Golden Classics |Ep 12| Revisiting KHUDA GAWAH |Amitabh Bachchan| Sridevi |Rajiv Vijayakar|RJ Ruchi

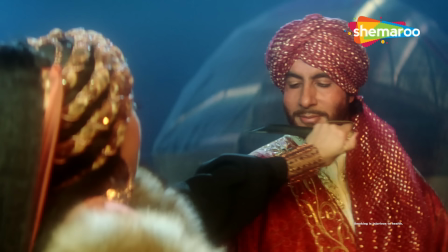774s
कंपोजर्स लक्ष्मीकांत प्यारेलाल ने न सिर्फ कहानी का बैकग्राउंड, उसके कैरेक्टर्स और सिचुएशन के मुताबिक म्यूजिकल इंस्ट्रूमेंट्स का इस्तेमाल किया है,
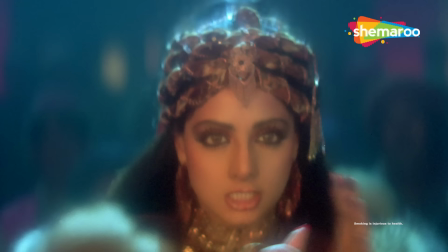782s
बल्कि गाने के एक्सेंट को भी उसी अंदाज में रिकॉर्ड किया है जैसे कि मोहम्मद अजीज और कविता
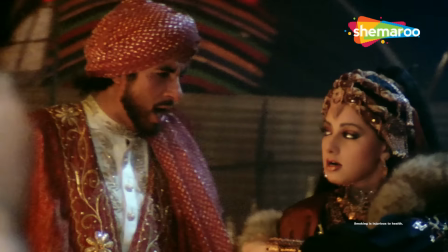788s
कृष्णमूर्ति दोनों की लाइंस में है को ए और नहीं को नहीं प्रोनाउंस करवाया है।
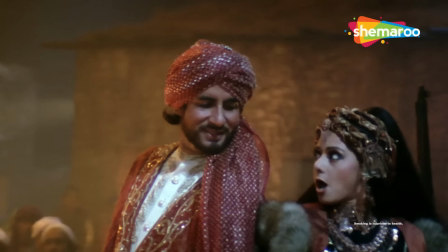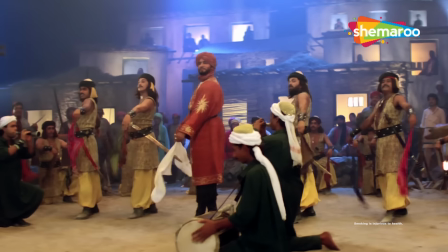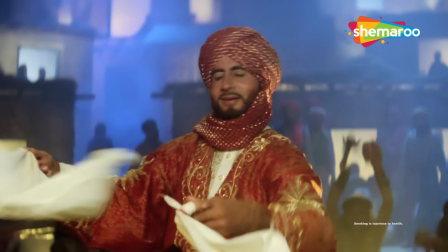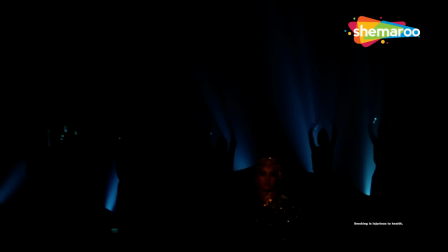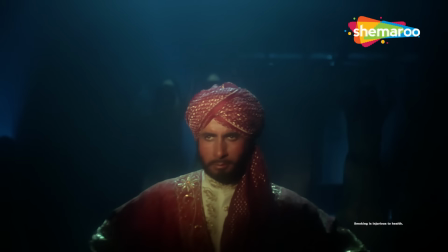849s
बादशाह खान का अपनी महबूबा की तरफ देखने का अंदाज ही जैसे सब कुछ बयां कर देने के लिए काफी है,
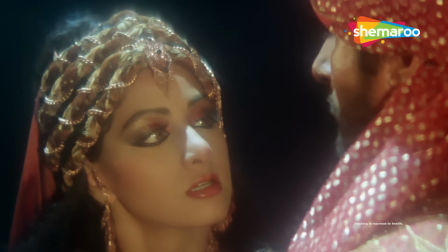856s
और वैसी ही झलक दिखाई देती है बेनजीर की दिलकश निगाहों में, जिसमें अप्सराओं जैसा नूर है,
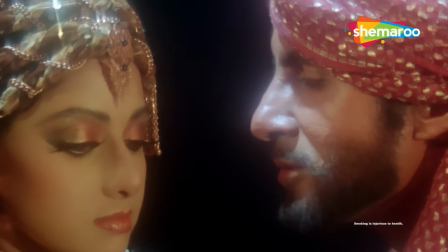863s
जिसके दिल में मोहब्बत का सुरूर है लेकिन चेहरे पर अपनी खूबसूरती का गुरूर है।
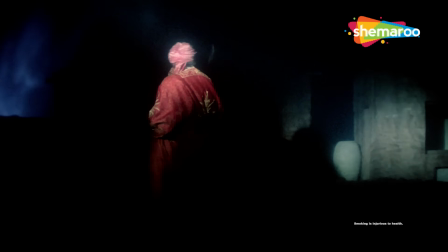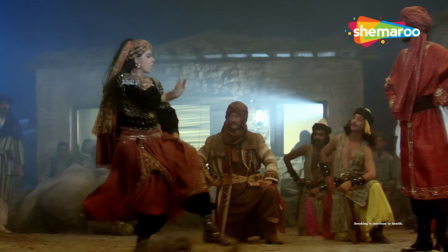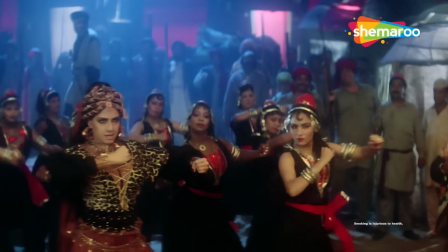879s
कोरियोग्राफर सरोज खान ने भी उसी मूड को बरकरार रखते हुए अपनी लीड पैर से वैसे ही स्टेप्स करवाए हैं।
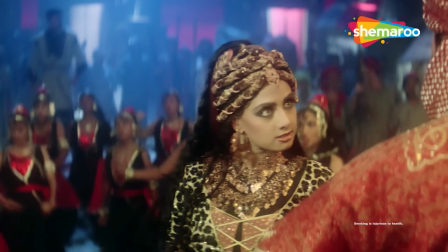887s
और आनंद बख्शी के लिरिक्स के बारे में कहना ही क्या,
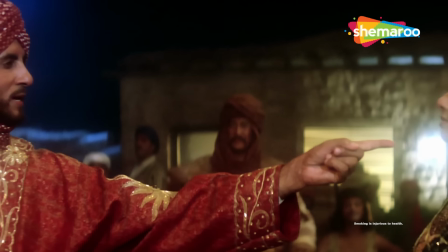889s
अपने गीतों में उनके जैसा काफिया मिलाने वाला गीतकार आज तक कोई पैदा नहीं हुआ।